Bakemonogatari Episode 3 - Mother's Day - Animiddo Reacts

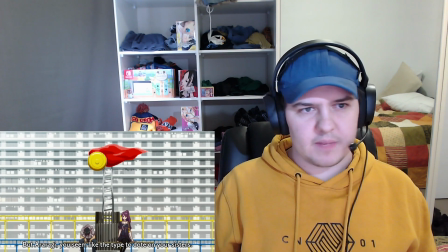(61:33)
Yeah this is a great frame Again I like it
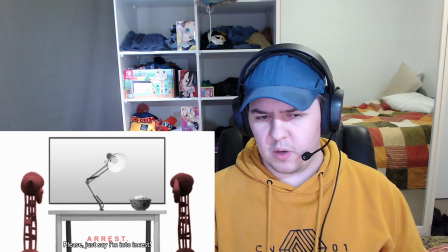(61:37)
We go on this big whole bit about Whatever the hell sorrow is Which sounds
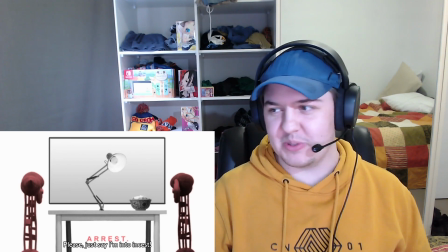(61:43)
Demented like he's gonna kill his wife to marry the little sister so that she can call him Oni-chan.
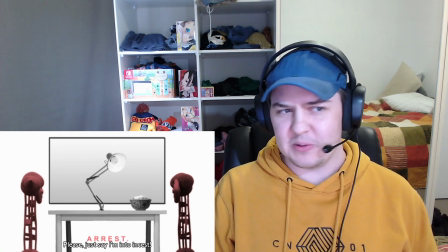(61:50)
Yeah, just please say I'm into incest next time. I don't want to be labeled like a true weirdo. There seems to be like a recurring bit.
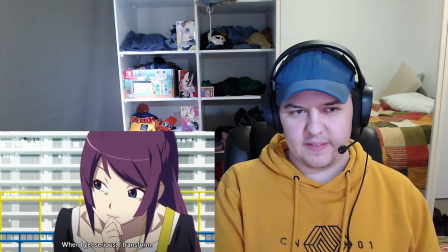(61:57)
So she says that she can transform. And then his little, his little hair piece straightens up.
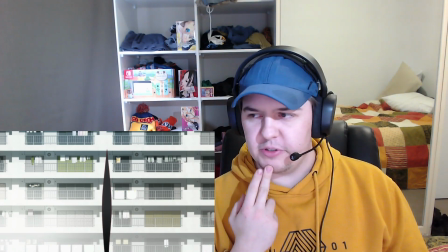(62:05)
We get a lot of shots of just the hair, um, to evoke emotion. It's a nice little bit of character animation, especially here.
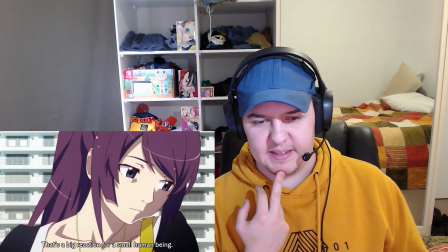(62:13)
It continues to be straight, that's a big reaction for a small human being.
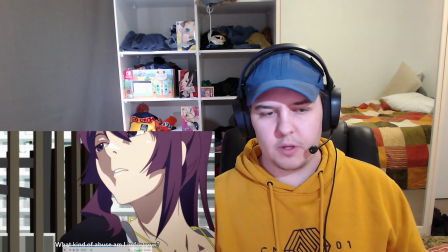(62:19)
I'll bring up the audio again here.
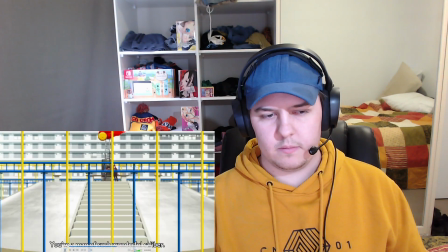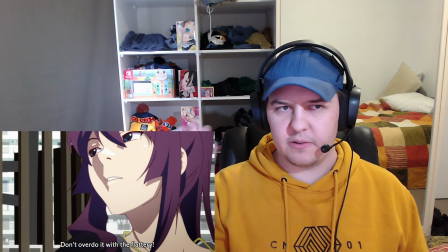(62:26)
You can hear it there a little bit, like the heart rate rising and rising and rising. It's like she's waiting for him to ask the question.
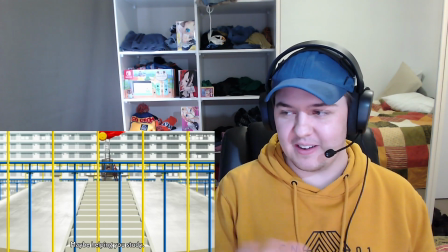(62:35)
She's getting nervous or she's preparing to ask it herself. She finds His Smallness as a human Quite attractive If you know what I mean Like it's personal Like he's willing to open up to her
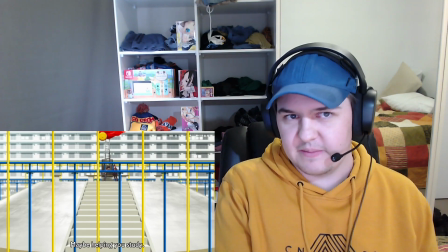(62:53)
Well she already likes him I think We can at least gleam that much
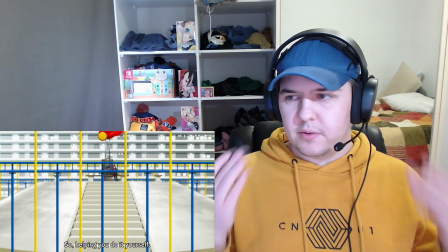(62:58)
So we're back again And the heartbeat's building and building and building Are you trying to pick a fight?
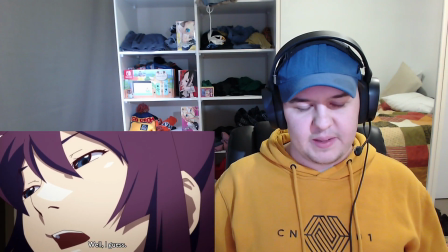(63:05)
Well I guess
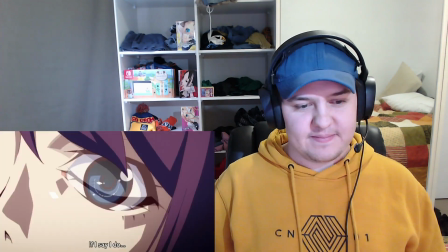(63:08)
and that frame of Araragi's good too or maybe you want a girlfriend if I say I do what would you do?
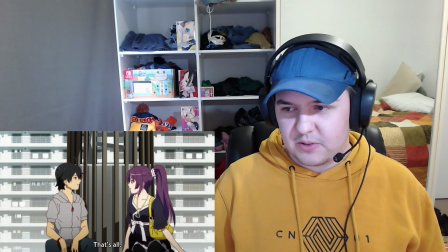(63:16)
you can have a girlfriend that's all so at this point at least I'm reading it like
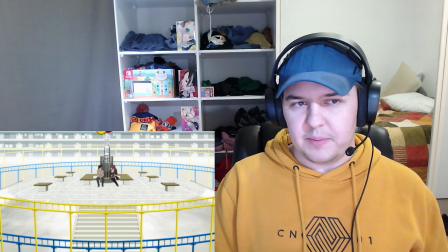(63:22)
she's essentially confessed but Araragi's either been he's in a headspace where he's not taking it particularly seriously
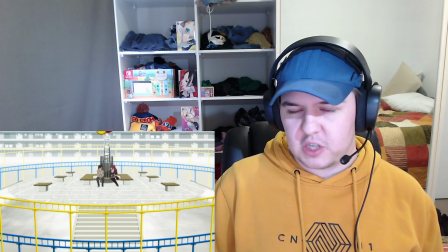(63:30)
he either still thinks that she's joking which is fair enough because she has been joking for like 10 minutes now but
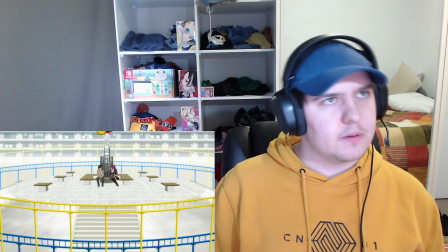(63:39)
is he too worried with these small things to even process this information at this point his own smallness,
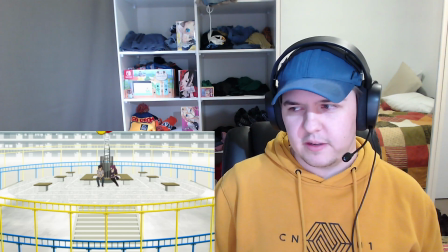(63:47)
he doesn't believe he's worthy, all these kind of things his humanness, but that's what attracts Senju Gahara to him I think get me a can of soda or something next time that'll prove we're even
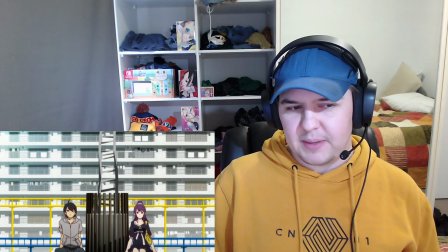(64:01)
like he wants to be rid of the whole situation interesting to follow this arc through this line of thought put a pin in that
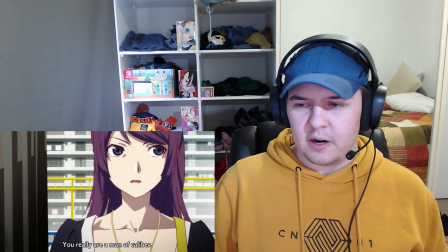(64:12)
it's a great cutting line there by Senju Gahara as well you really are a man of calibre
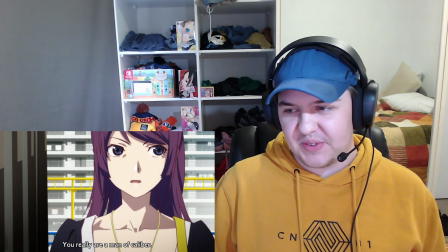(64:18)
damn she's not his biggest fan at this moment I mean she kind of did build up the courage a little bit
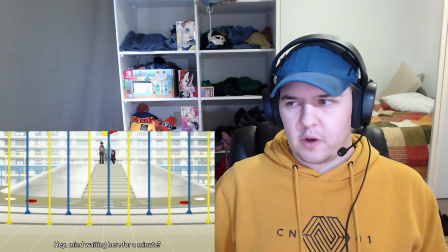(64:27)
again well what can we do so Araragi feels some kind of obligation to help Hachikuji
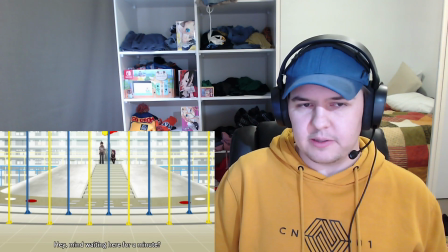(64:34)
perhaps informed by what happened early in the day with his little sister like at least he can do this good deed for this other little girl and that'll kind of make it okay in his mind i think that's kind of where he's coming at it from
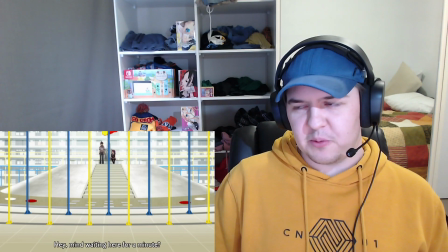(64:50)
he knows that senjiro gahara wouldn't respond well to the kids like that
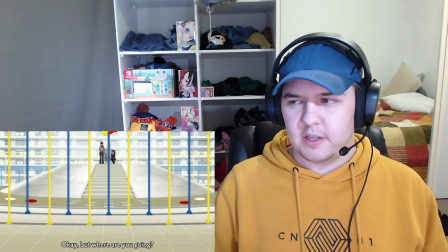(64:55)
like this is a way to overcome his own smallness in a way by helping those smaller than him
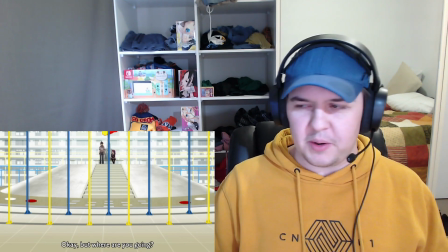(65:02)
There's something there I think I can't quite grasp it with my words But yeah I'm going to go talk to that elementary
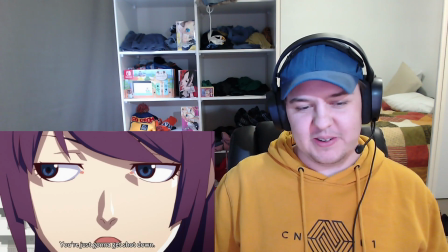(65:09)
school girl And then
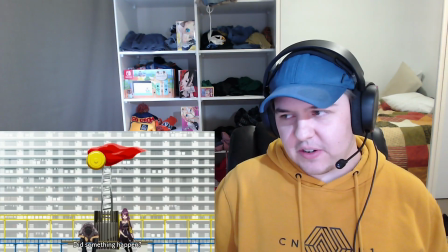(65:12)
That's funny But she is mad at him justifiably And then he gets turned down by said Elementary school girl This is a great shot It's very
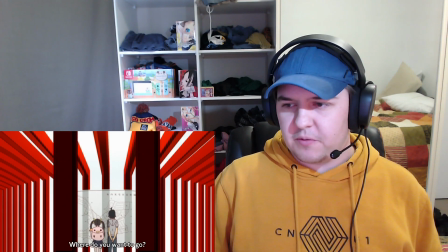(65:21)
expansive And it fits the theme of the It fits the theme of the dialogue Very well I think